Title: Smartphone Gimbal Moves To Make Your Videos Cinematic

In this video I'm gonna show you a couple of gimbal movements that I think is necessary to know when you are using a gimbal and that will instantly make your footage look really really good.
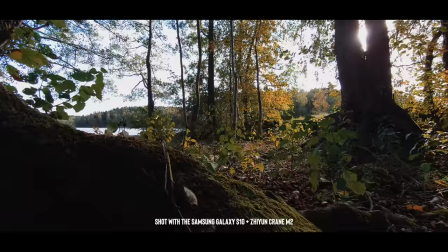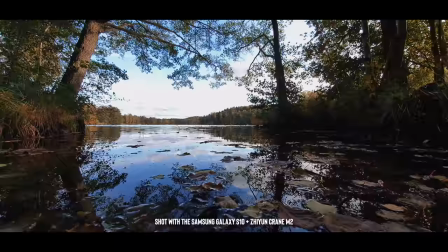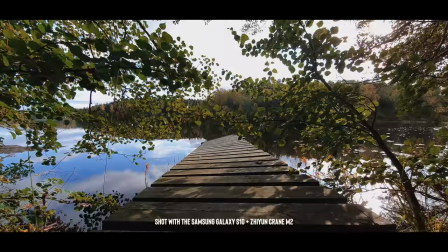That entire sequence was shot using the Xeon Crane M2 together with my Sony... Sony? I was almost saying not like... Sony A73 Samsung Galaxy S10. You can put your smartphone on here you can put a small like Sony a6000 or something like that which is really really cool and you can also put your GoPro of course so this is basically like all-in-one gimbal and I want to show my point that you don't need to have like a super expensive setup to be able to shoot some cinematic footage because these kind of gimbal movements apply to any kind of gimbal so the
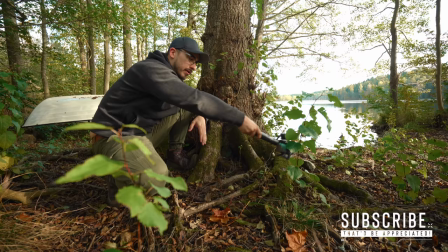first movement that I highly recommend it do is gonna be the under slung mode and that's basically just gonna hold your gimbal like this and then move
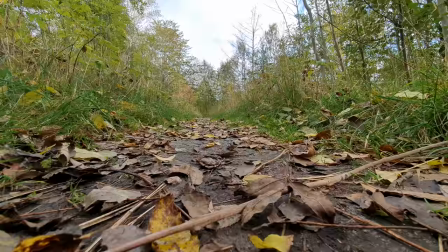really close to the ground because when you move really close to the ground it's gonna feel like you have some really really big motion in your
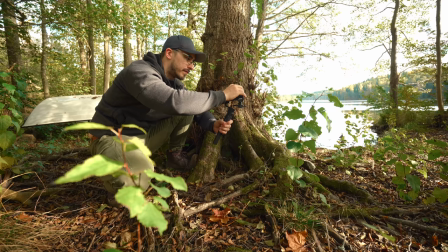shot I'm gonna use the wide-angle lens and we're gonna shoot this in 4k 25 frames per second basically just gonna choose video and then i'm gonna
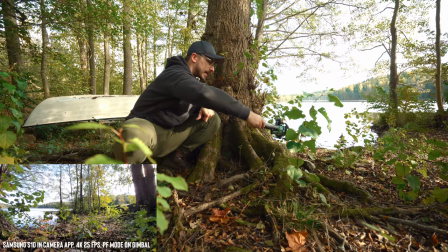set my focus point and then we're gonna start recording i'm basically just gonna do like a small pan like that so that we can get the roots of
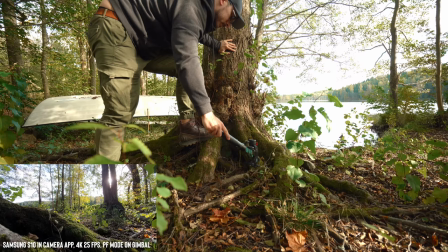the tree to act as the foreground and then reveal the lake that is behind it so uh oh i
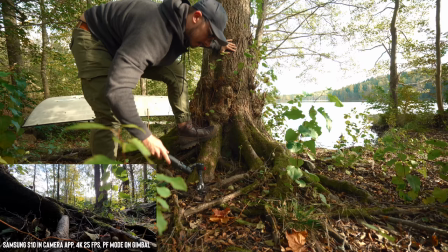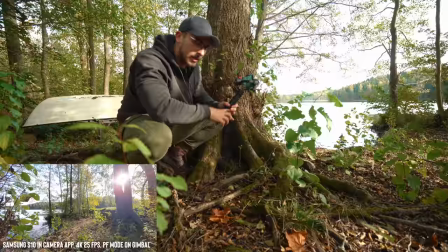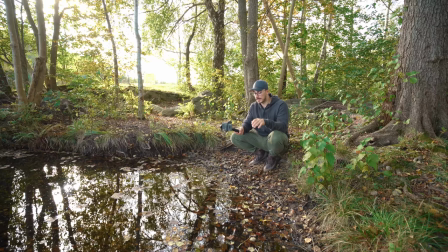think we got the shot yes so the next move is going to be a sliding shot and that is basically just going to be like holding a gimbal like this and moving it as steady as you can to the side but to make this really interesting always try to find some kind of
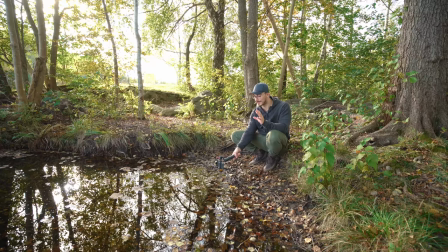foreground to have in your shot to make it really apparent that the camera is actually moving and then we're going to do a couple of shots
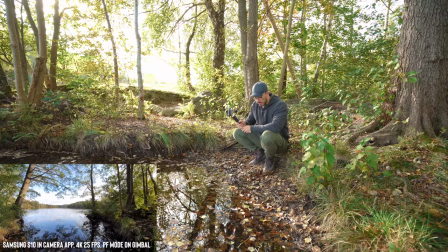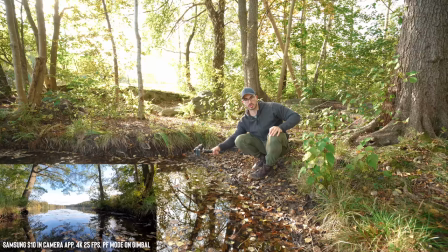and you can also use it as a slider just going forward like this i'm just going to like get some shots of this so that we have that. Here we go! There is a couple of things that I think is really important to pay attention to when you are starting out using your gimbal, because most people just like smack the camera on there and then they go out and try to shoot like as steady footage as they can.
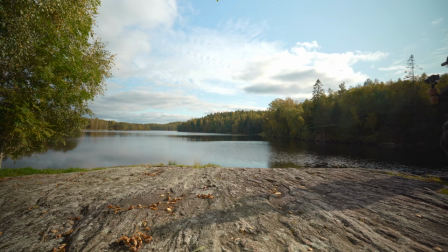The most important thing when you operate in gimbal, aside from all the different moves that you can do with the gimbal, is definitely gonna be the way you walk.
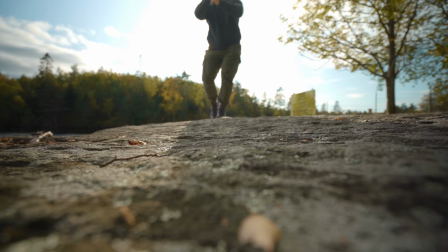And when I'm using a gimbal, I always try to walk heel to toe, heel to toe with slightly bent knees to get the best result that I can when I'm operating a gimbal.
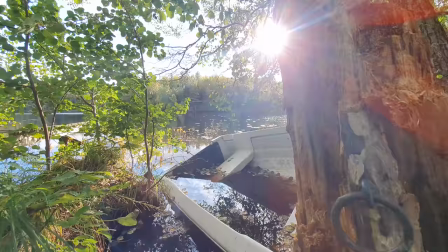So this shot is probably going to be like one of the absolute best gimbal moves that you can do because you don't have to do much movement to get it to look really, really cinematic.
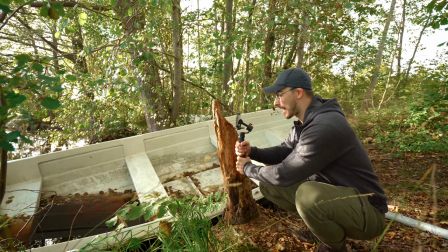And that is basically going to be like you holding a gimbal like this and then panning at the same time as you are moving to
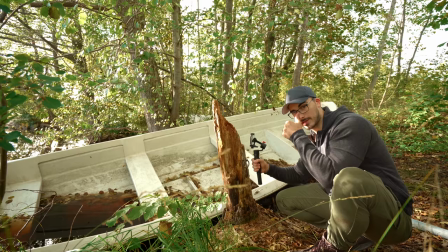either right or left. because that is going to give you some really really good looking shots especially if you have some kind of foreground okay so we want
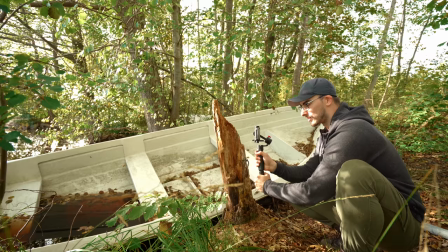to move really close to the foreground that we got in this case i'm gonna move forward and i'm gonna move slightly to the left
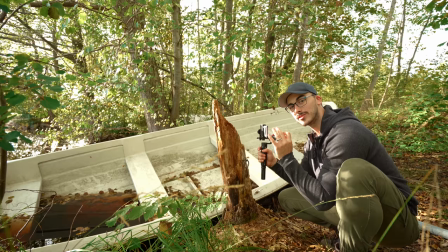and then i'm gonna turn the handle to the right there's gonna be a lot of things to like keep in mind but when you practice this and then nail
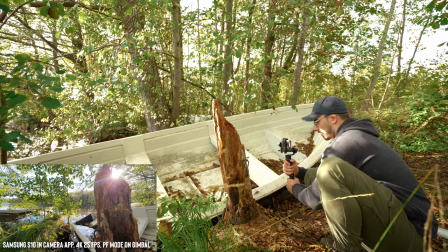it is gonna look really really good okay here we go
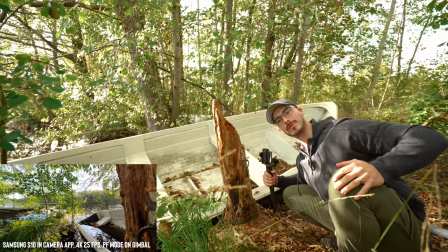That looks good. I'm an old man now. Two years old. I have no idea how I'm gonna get up from here. The joints feel like they are stuck. So yeah, I'm probably gonna sit here and rot.